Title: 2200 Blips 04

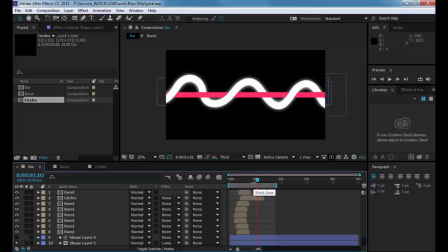(0:19)
All right, so I'm not going to go over the every step of this one, but I'm going to show a couple different things just to kind of stuff to think about as you're doing it.
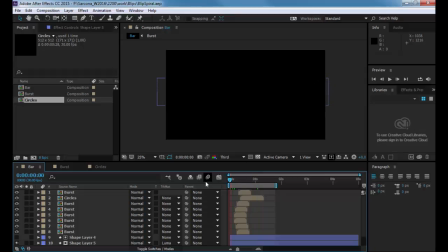(0:27)
So this one is a little bit fancier than the stuff that we've dealt with before.
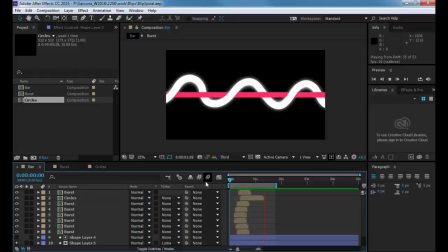(0:34)
Okay, so I have actually like little blips that go along the way, and then I have a little star blippy thing at the end, and then I have this little spirally thing that looks like it's wrapping itself around the pole. Okay, so just to cover how this whole thing was created,
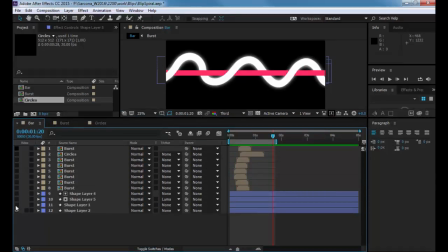(0:50)
I'm going to hide all my layers and then just do this on a one by one basis.
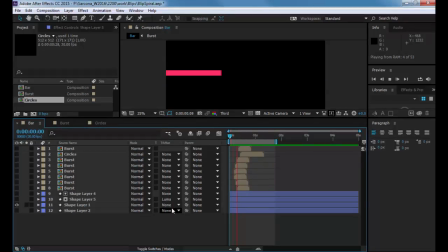(0:55)
So the first thing that I did was this. Okay, now we've done that before. Remember our page transitions or whatever, how we just get that line just to go across. That's all that is. There's nothing fancy at all about how that one was created. Okay, then what I did was made these little bursts.
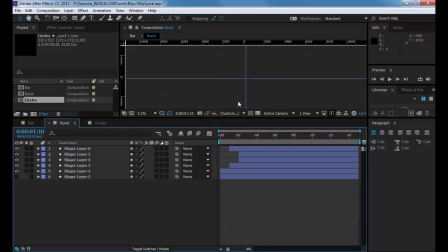(1:13)
Where do you have bursts? Right there. Okay, now this is the same way we created the other bursts. Okay, now the only difference is instead of using a straight line and animating it,
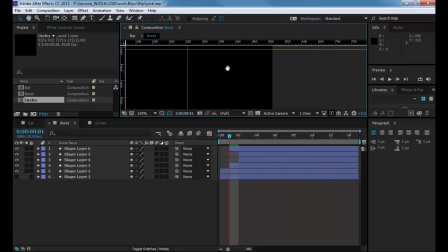(1:26)
what I did was I used a circle and I kind of deformed it.
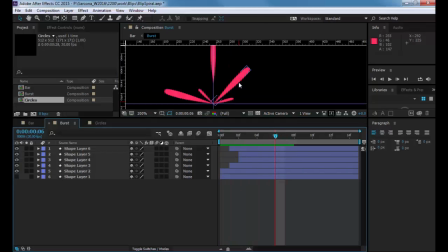(1:30)
So I drew a circle with the pen tool and then I, where was number one at? Right there. And then I deformed it. So right here was my main shape. And I'm gonna scale this out too, just so you can see what it looks like scaled out 100.
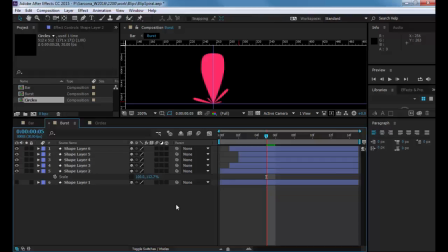(1:49)
Okay, so that's what it looked like originally when I drew it. So it's like really blobby. And it came out like this, and then it just kind of disappeared into that. Okay, now that didn't look really good to me having it that blobby, so I just went into the scale and I just scaled it down.
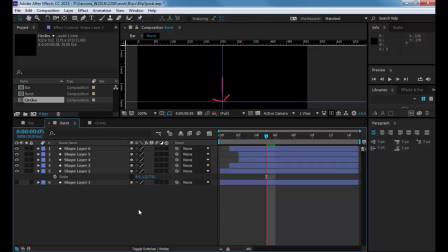(2:06)
That way, instead of having just that straight line, I would have something that has a little bit more shape to it as it's coming out and then receding into that vanishing point.
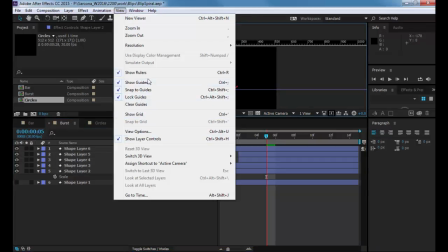(2:15)
And if I hide my guides, show guides, there it is. It looks like that.
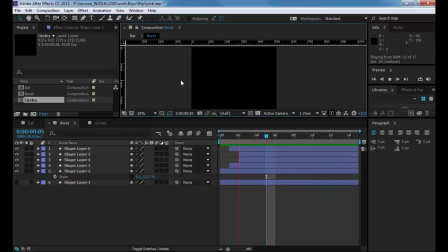(2:21)
So it actually looks a little bit more interesting than if we were to have just those straight lines in there or just circles or just whatever. Okay. Now another thing that I did a little bit differently was instead of doing 90 degrees,
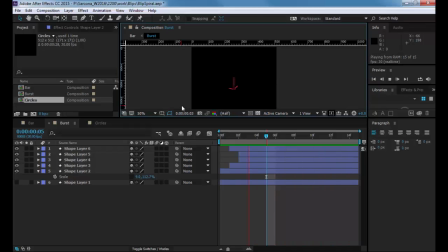(2:35)
45, 0 degrees, and then negatives there, the bottom two lines are actually coming off the ground. So if you see, they're not a perfect rotation all the way to 90, so you don't have to always go perfect in increments.
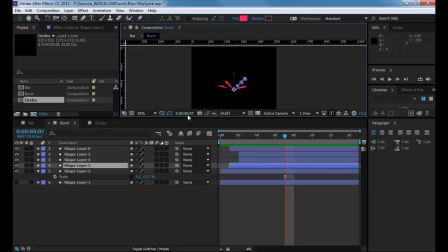(2:49)
You could offset them so that they're a little bit different. So if I wanted to, like this one, I could rotate that one to, let's say, 40 or 30, just to make it a little more apparent. And this will again give you a little bit different look than the original one had.
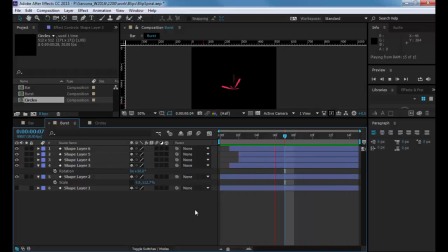(3:04)
Okay, so don't be afraid to go outside the box and try different things, to play around with these tools to see what it looks like when you don't have it go right at the edges. Now, one of the reasons I didn't go right at the edge with this one is because I knew I was going to have that bar there, and if I did go right at the edges, it would look weird having it go right at the bar. So I had it come up a little bit off that bottom line.
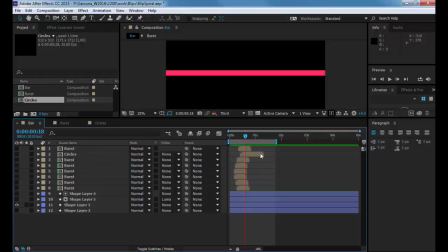(3:25)
Okay, so I took that shape, and then I just timed it out. So if I go to here, okay, so this is just me moving it, scaling it, rotating it so that, and offsetting them so they would line up, so that as this bar is coming across,
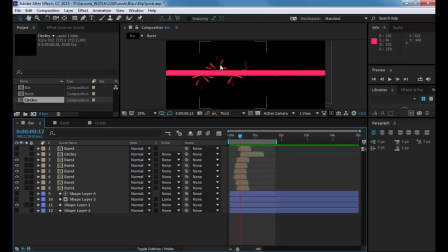(3:45)
that these pops would be kind of like in sync with where the bar is hitting. So it looks like the bar is coming across and making those sparks kind of fly. So that was the idea behind doing that. And you'll also notice that the bar doesn't start,
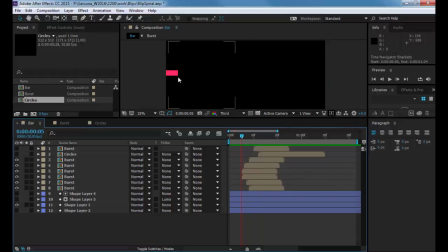(4:00)
like here's the bar of where it's at right here, but that one actually starts all the way over here. Okay, you can see how far apart these are. So a lot of this was playing around and just saying, I'm gonna put it here and then play it. Nope, it doesn't look good. I'm gonna offset another frame or two. Try that, offset another frame or two,
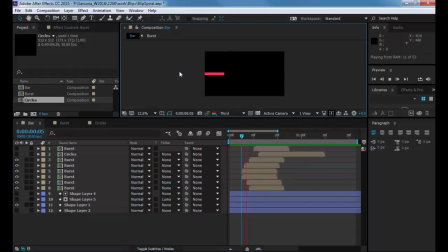(4:19)
and keep playing with it until I found the right spot where this actually looks like the bar's hitting it and spraying those things out.